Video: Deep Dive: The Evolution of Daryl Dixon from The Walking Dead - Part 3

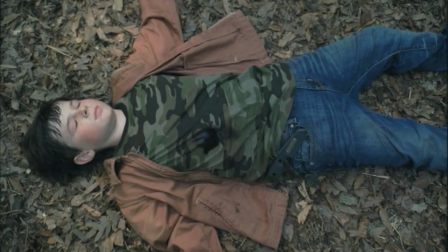Such innocence can't exist in this world, and we see Carl completely transform on the farm, from an optimistic young boy to a hardened young man.
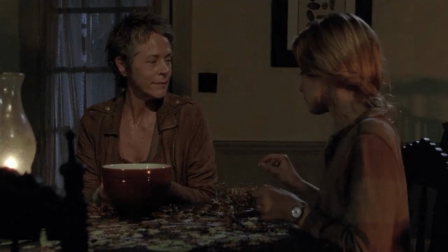In season four's The Grove, we see Carol and Tyrese living in a dreamlike fantasy on a pecan farm with Lizzie and Mika.
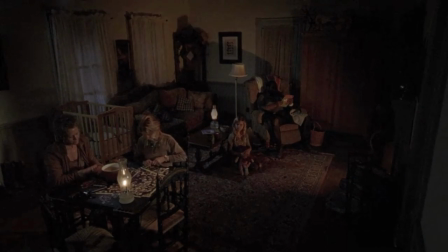They are living in illusion on this farm, and it's only a matter of time before the illusion is shattered.
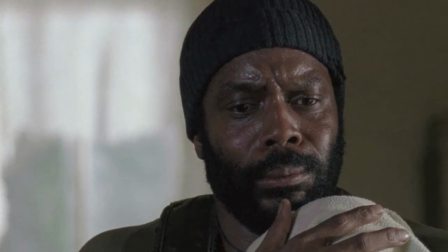Their whole storyline is very clearly referencing of Mice and Men, where George and Lenny are dreaming of living on a farm one day.
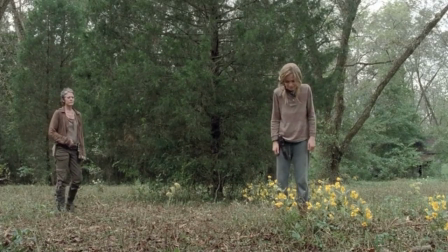This dream is shattered when the simple-minded Lenny accidentally kills a woman. George knows that Lenny can't be around people, and that he'll die at the hands of a lynch mob.
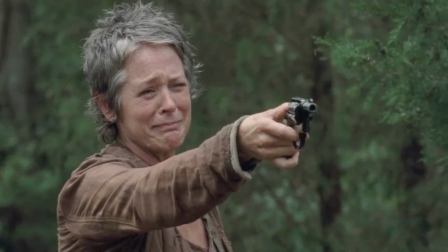George tells him to look at the river while he puts a bullet in the back of his head.
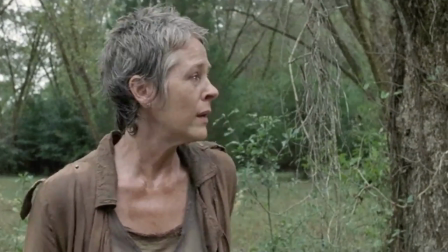on their dream farm Carol and Tyrese see a deer this represents the
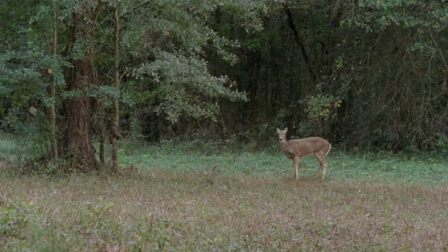illusion of happiness and family being attainable in the new world and
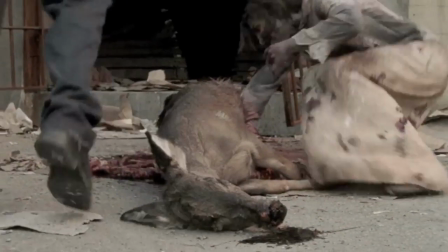finally in this episode in season 3 when we lose Laurie Andrew the prisoner uses parts of a slaughtered deer to lure walkers into the prison to destroy the group
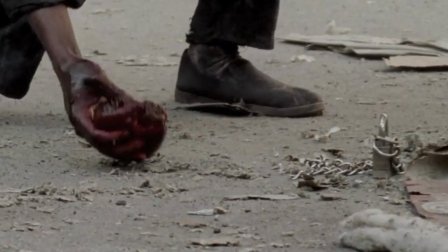it is no accident that we see him place the heart of a deer to be devoured by walkers in the same episode as we see Carl shoot his own mother.
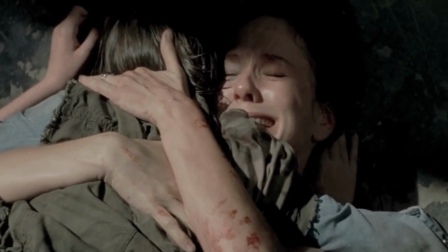The Heart of Innocence dies with Lori.
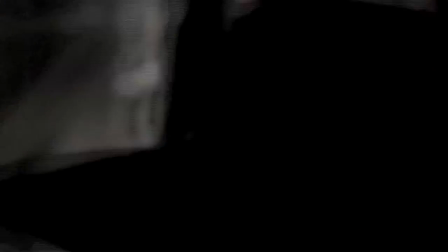So what does this have to do with Daryl? We see in this episode a connection being made between Carl's act and Daryl's past. Unlike Carl, Daryl's innocence was killed long ago. The old world did that for him, which is why he functions so well now.
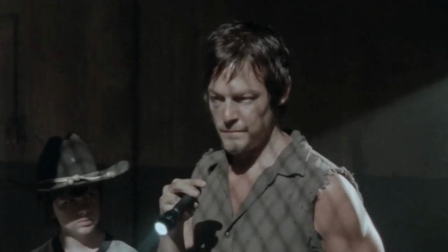Through Carl, we can see Daryl's own hardening as a child. Daryl tells Carl how his mom burned herself alive while drunk.
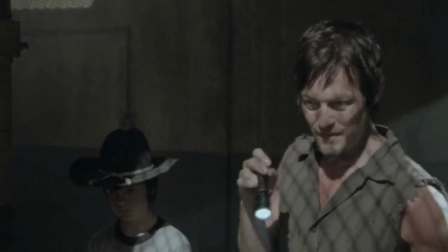Yeah, she's just gone. Erased.
This is exactly what he says about Beth later.
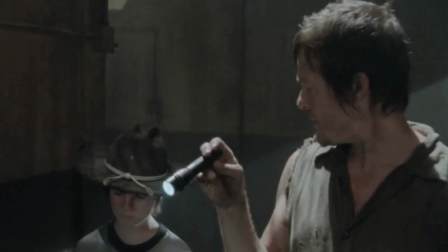Merle left the rooftop. Carol, too, has disappeared on him. The people he loves keeps getting erased from his life.
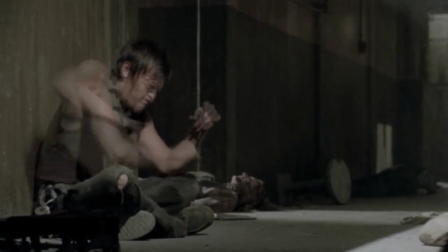Daryl finds Carol's knife, and he sits in the prison, preparing himself to find her dead, or worse, a walker.
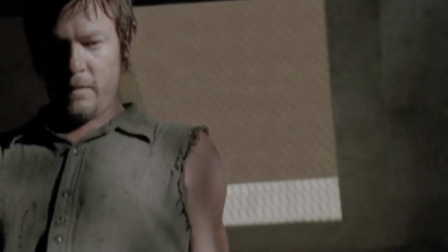You can see the emotion here, but what is it, and where did it come from?
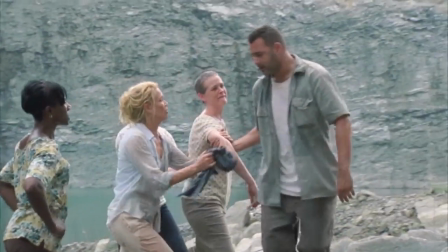the character struggles and development of carol and daryl are connected right from daryl's first episode
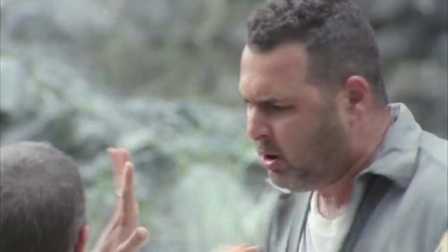there's a clear juxtaposition between carol's relationship with ed and
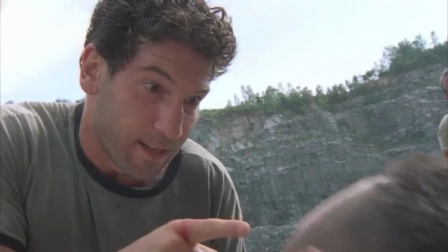daryl's relationship with merle in daryl's first episode we see the scene of ed punching
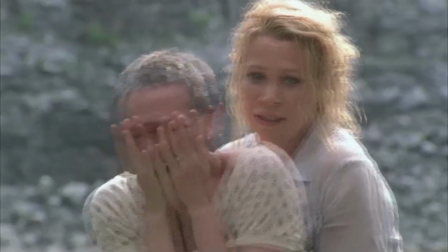carol in the face and being beaten by shane carol runs to ed's side
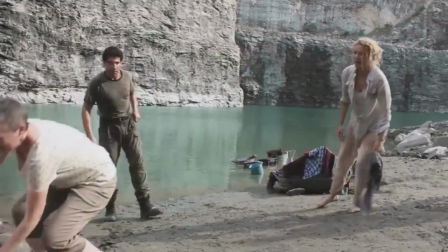apologizing like it was her fault ed got beaten this has a cyclical feel to it like carol and ed have done this dance many times
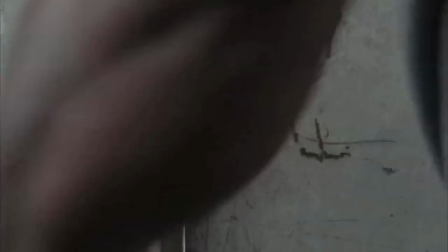This scene cuts directly to Daryl rushing onto the rooftop looking for Merle. Daryl learns that Merle didn't wait and cut off his own hand to escape the rooftop.
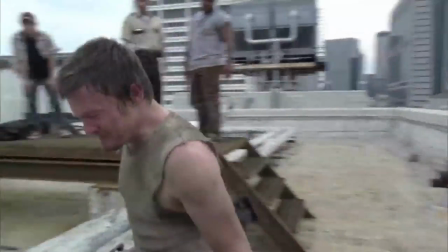He too feels somehow responsible for this, despite the fact that he did not let his brother down.
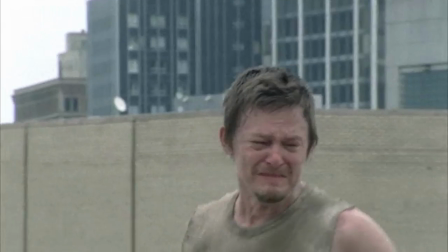This lays some groundwork for us. These two scenes side by side tell us that Daryl's relationship with Merle is likely abusive as well.
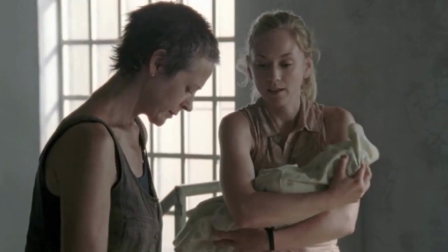The juxtaposition happens again in Season 4 when Daryl chooses Merle over the group.
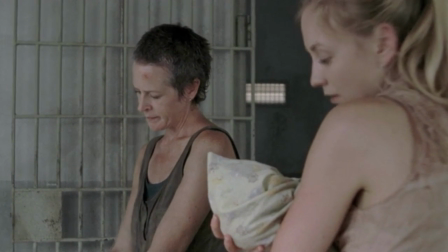I mean, let Merle get into your head, make you feel like you deserve the abuse.
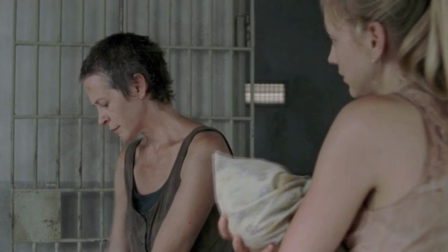This is a consistent device used in the series. Carol's dialogue informs what's happening with Daryl and vice versa.
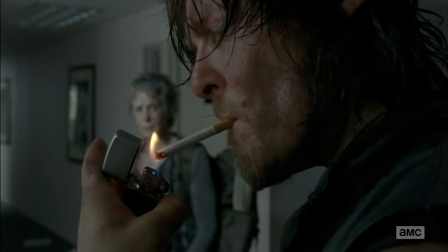We see this device again in Season 5's Consumed.
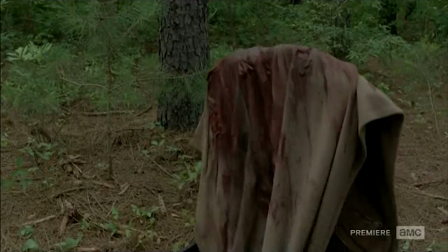Daryl appears to be behaving out of character in his reaction to Noah, but when the scenes keep cutting back to flashbacks of Carol freeing the group from Terminus,
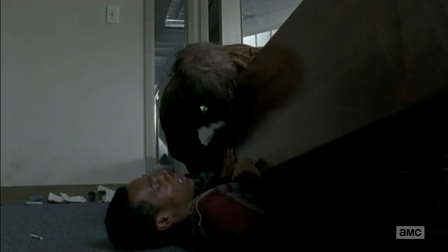we realize that his actions are being used to narrate the mental struggle going on with Carol.